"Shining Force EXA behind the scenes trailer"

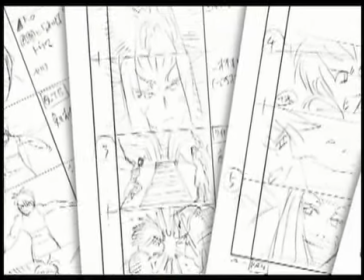[4:07]
Storyboards serve as the blueprints of the story. Each scene is put together with storyboards like these.
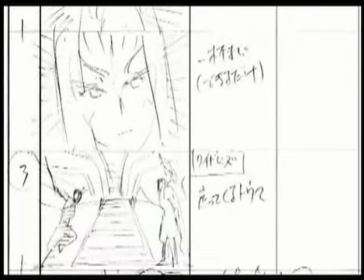[4:15]
In order for the CG sequence to capture the look and feel of manga or anime, storyboards are framed like camera shots that need to be made.
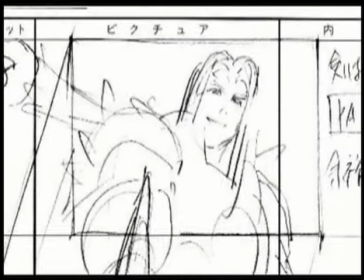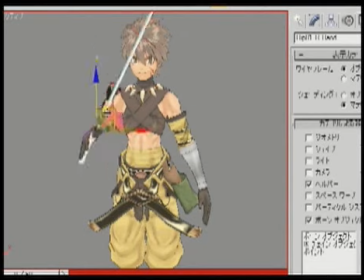[4:28]
The completed character models are given joints that can be set to move freely.
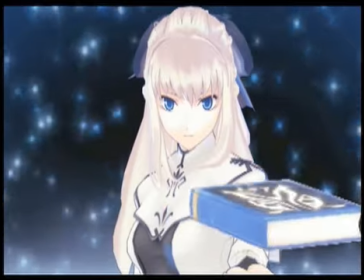[4:36]
The movement of things like clothing and hair are all done individually by hand. These movements are then fine-tuned on an even more minute scale.
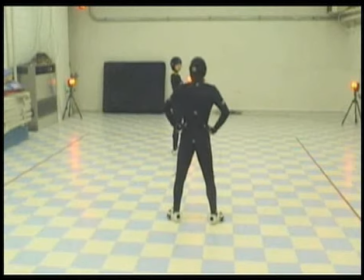[4:45]
Motion capture is also used to help animate the characters. A system is in place that records the actor's movements directly as computer data.
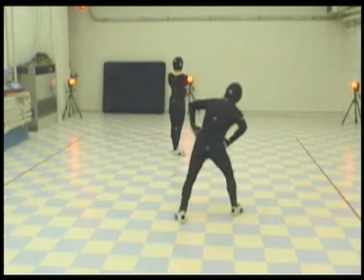[4:54]
Let's try mapping these movements directly onto one of the characters.
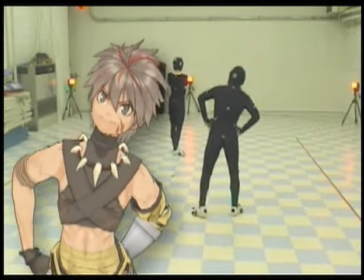[5:02]
it's still a bit rough. Additional work is needed to make the movements appear more natural.
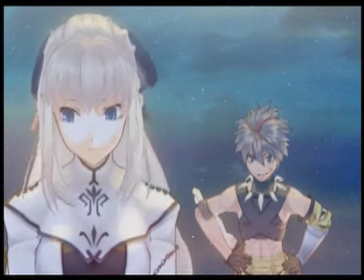[5:10]
Not all of the animations use this data, but many are based on the movements of actual human actors.
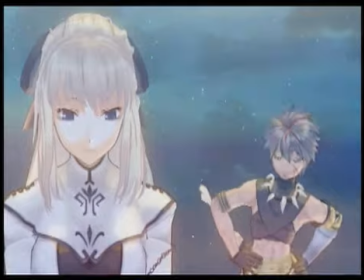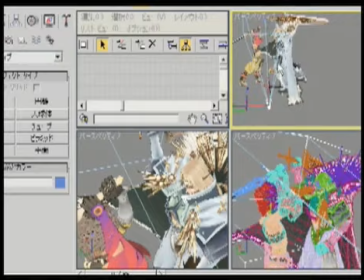[5:21]
Camera and character movements are then loaded onto a computer and screen displays are drawn from there.
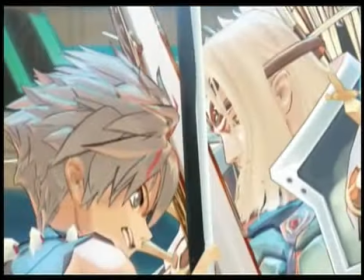[5:29]
Lighting and special effects are then added for the final result.
This is not what I expected.
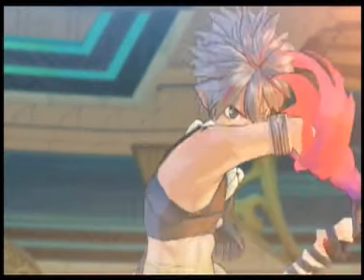[5:35] So rash. Let's try that again, huh? Dinner?
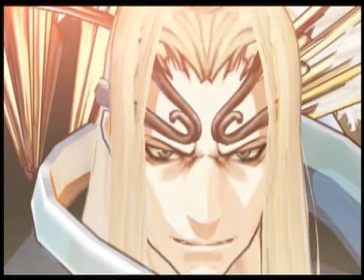[5:42] Here I come!
This is one of Toma's enemies, Emperor Ragnadam III.
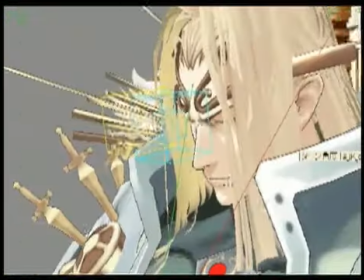[5:51]
Opposed to a young and immature character like Toma, the Emperor is much more composed.
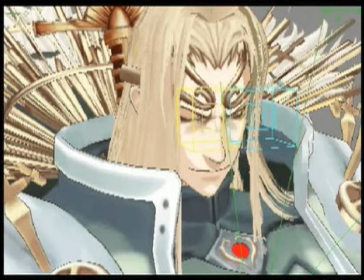[5:59]
During the character design process, a character's distinct personality is brought out, like with a cold stare that looks condescendingly upon those who oppose him.
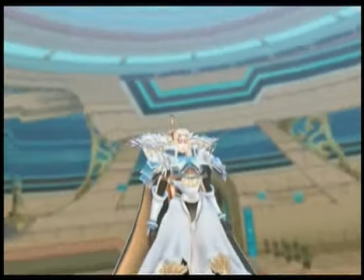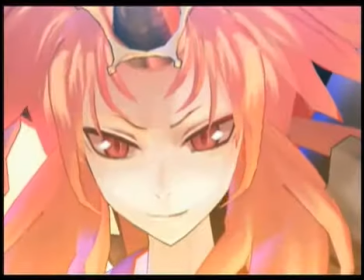[6:16]
Fiercely opposing the humans are the Magnus, led by their chief, Rimshian.
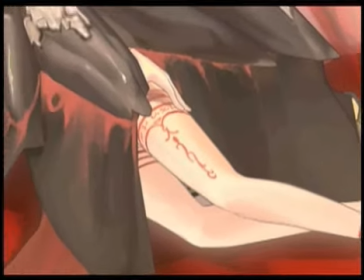[6:21]
Designing sultry female characters naturally brings out a lot of enthusiasm with the team. It's easy to see how devoted these members of the design staff are.
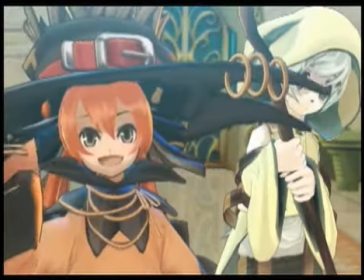[6:31]
Ami Taliri and Falkland are a pair of perceptive young nice Magnus. to meet you.
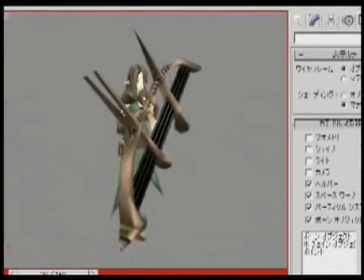[6:39]
These and countless other characters are all given life in the studio. These are the characters who will come together and tell the story of Shining Force EXA.
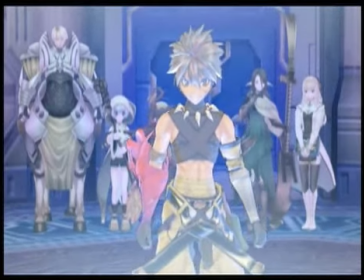[6:50]
Soon, their adventure will begin.